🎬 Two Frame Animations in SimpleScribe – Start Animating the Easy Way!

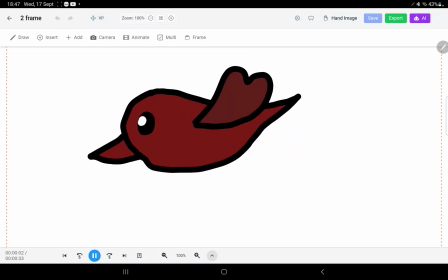0:00 everyone, welcome to another video here at SimpleScribe.
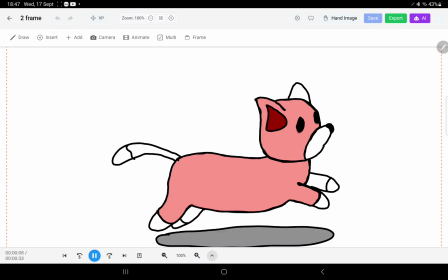0:03 In this video, it's one of those rare videos where I've already done all the animation and I just really want to talk about it. So today I'm really going to talk about how to utilize 2 frames to create a looping style animation.
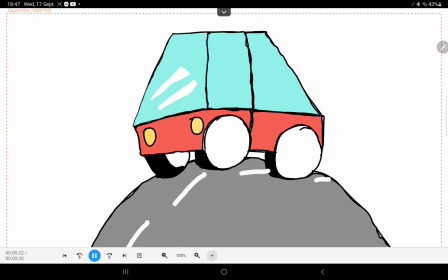0:19 An example of a looping animation is what you can see on your screen right now.
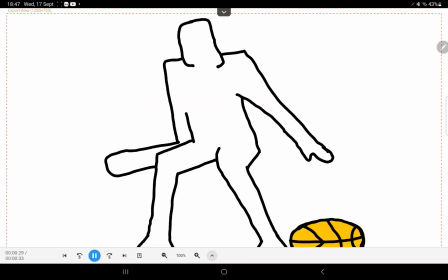0:23 It's literally 2 frames and it looks like more is happening because your eyes tend to fill in the in-between frames.
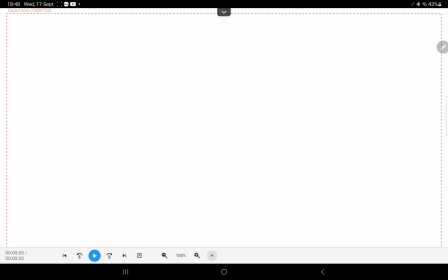0:33 In reality, you're just looking at 2 frames. So let's see what that actually looks like.
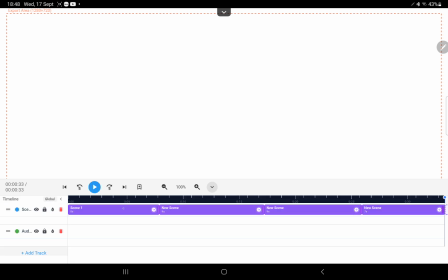0:40 So let me exit. So I've got 1, 2, 3, 4 scenes here.
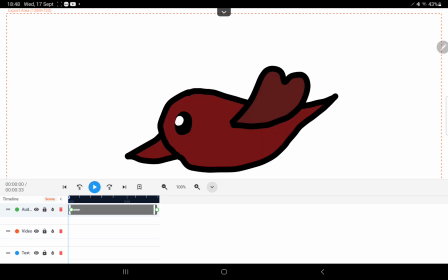0:45 In the first scene, I added just one extra thing, and that was I added these keyframes to make the bird move across.
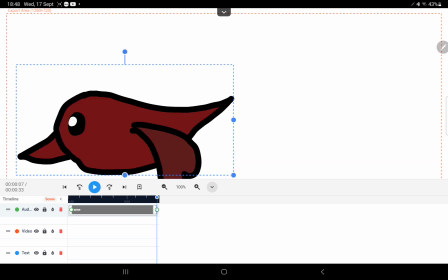0:53 But if you go to the actual image, and I want to click on edit, the reason it jumped forward is because the playhead moved to the end keyframe.
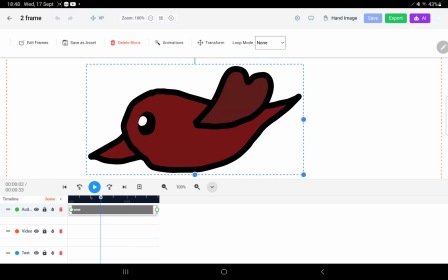1:06 As you can see, if I go backwards, it goes further back until it's somewhere where it started.
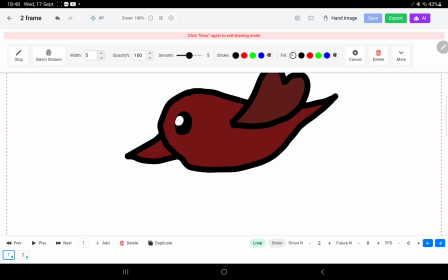1:11 But if I click edit the keyframes, you'll see here that I only have 2 keyframes.
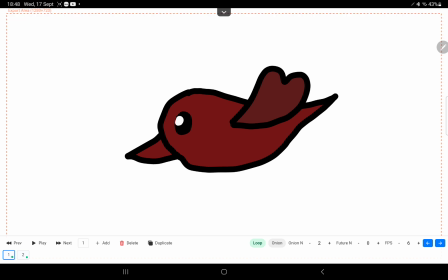1:17 This is the first one. I call them keyframes, sorry. These are just frames, drawing frames.
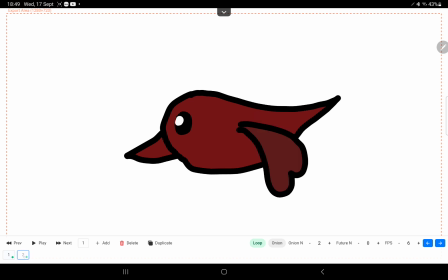1:22 I drew this bird like this, and then I drew the bird like that. Just 2 frames. Now, obviously, if you want smoother animation, you can add more in between frames to create a smoother transition.
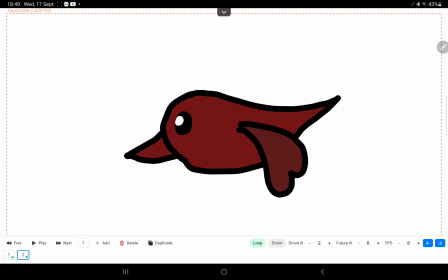1:35 But the other thing I did was I brought the frames per second down to 6 because by default, you'll notice this is on 12. And if it's on 12, it looks a bit unnatural, even for just 2 keyframes. And the bird looks slightly panicked there.
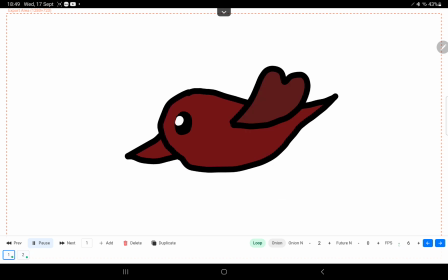1:50 So if we bring this down to somewhere where it looks better, this is how many frames is flipping through every second.
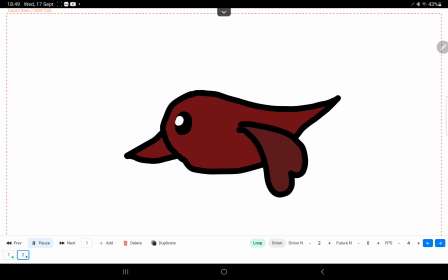1:59 So about 4 frames per second here was kind of perfect for my 2-frame animation. And just to really demonstrate to you guys that that's all I'm doing, let me just get out of here.
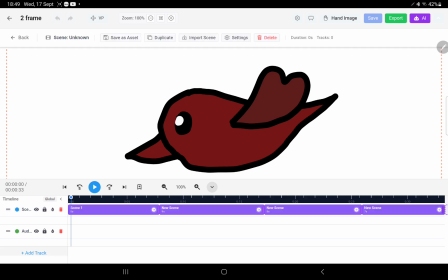2:09 Go to the second scene.
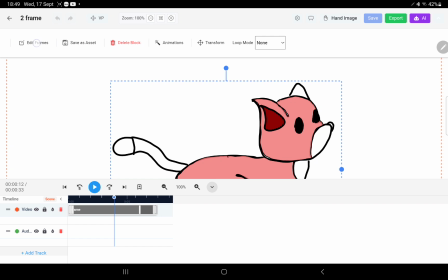2:11 This running animal here, if I press edit frames, you'll see I have frame number 1 and frame number 2.
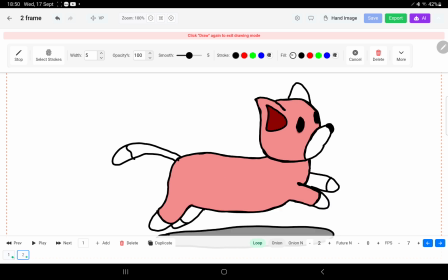2:19 Literally, that's it. And it's flipping backwards and forward and creating a bit of motion. And of course, I added a slightly more variation to this one in that I added a shadow, which I, just to try and make it look more realistic. I haven't even completed these because the drawing, the coloring is clearly not even done.
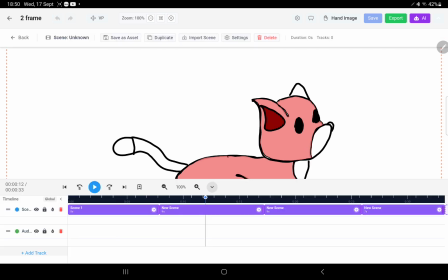2:39 So it's just showing you guys that you can achieve quite a bit using just simple keyframes.
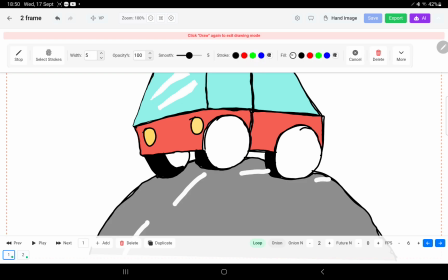2:46 And I feel like learning to do these 2-frame keyframes is a way to get yourself into drawing more
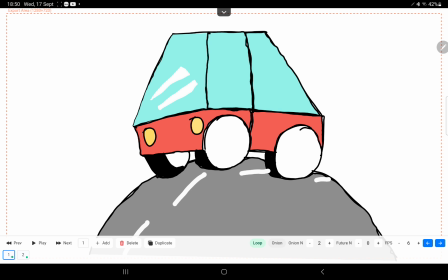2:55 animation and getting into the skill of animating things and learning animation better, because it gives you the quickest reward. You don't have to spend ages drawing 60, 70, 80 frames, 180 frames for something that you think won't even look good.
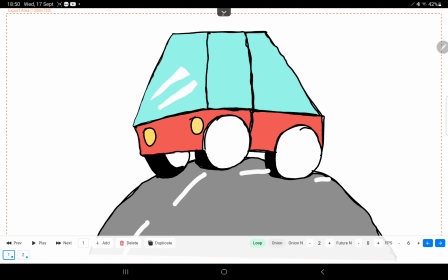3:10 Just try and get good at making these two-frame animations. Again, here I just want to demonstrate to you.
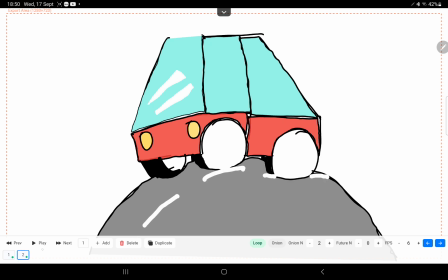3:15 I mean, this one is really ugly, but when it's playing, it doesn't look bad. I mean, if you paused it and analyzed every frame, the road looks a bit wobbly, etc., etc.
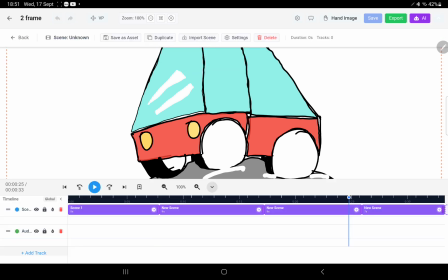3:25 Then you start to see flaws. But the thing about animation is it's about what it looks like in motion.
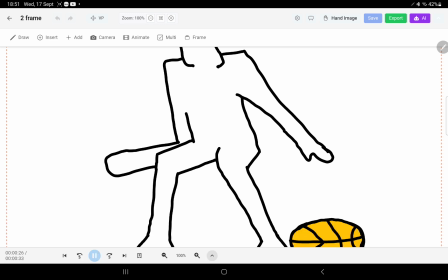3:31 And same with this basketball one. It's just 2 frames. Okay, it's just 2 frames.
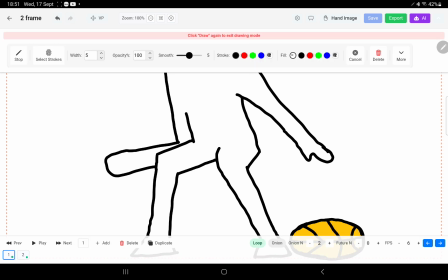3:37 I can click on it and click edit frames. You can see here I've literally just got 2 frames. Oops, I shouldn't have done that. Let me undo that.
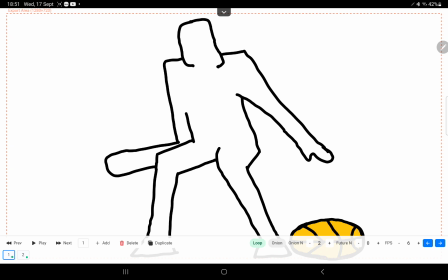3:46 I can do that just so you guys can see it a bit better. So just want to tell you guys a quick demonstration on how you can get started.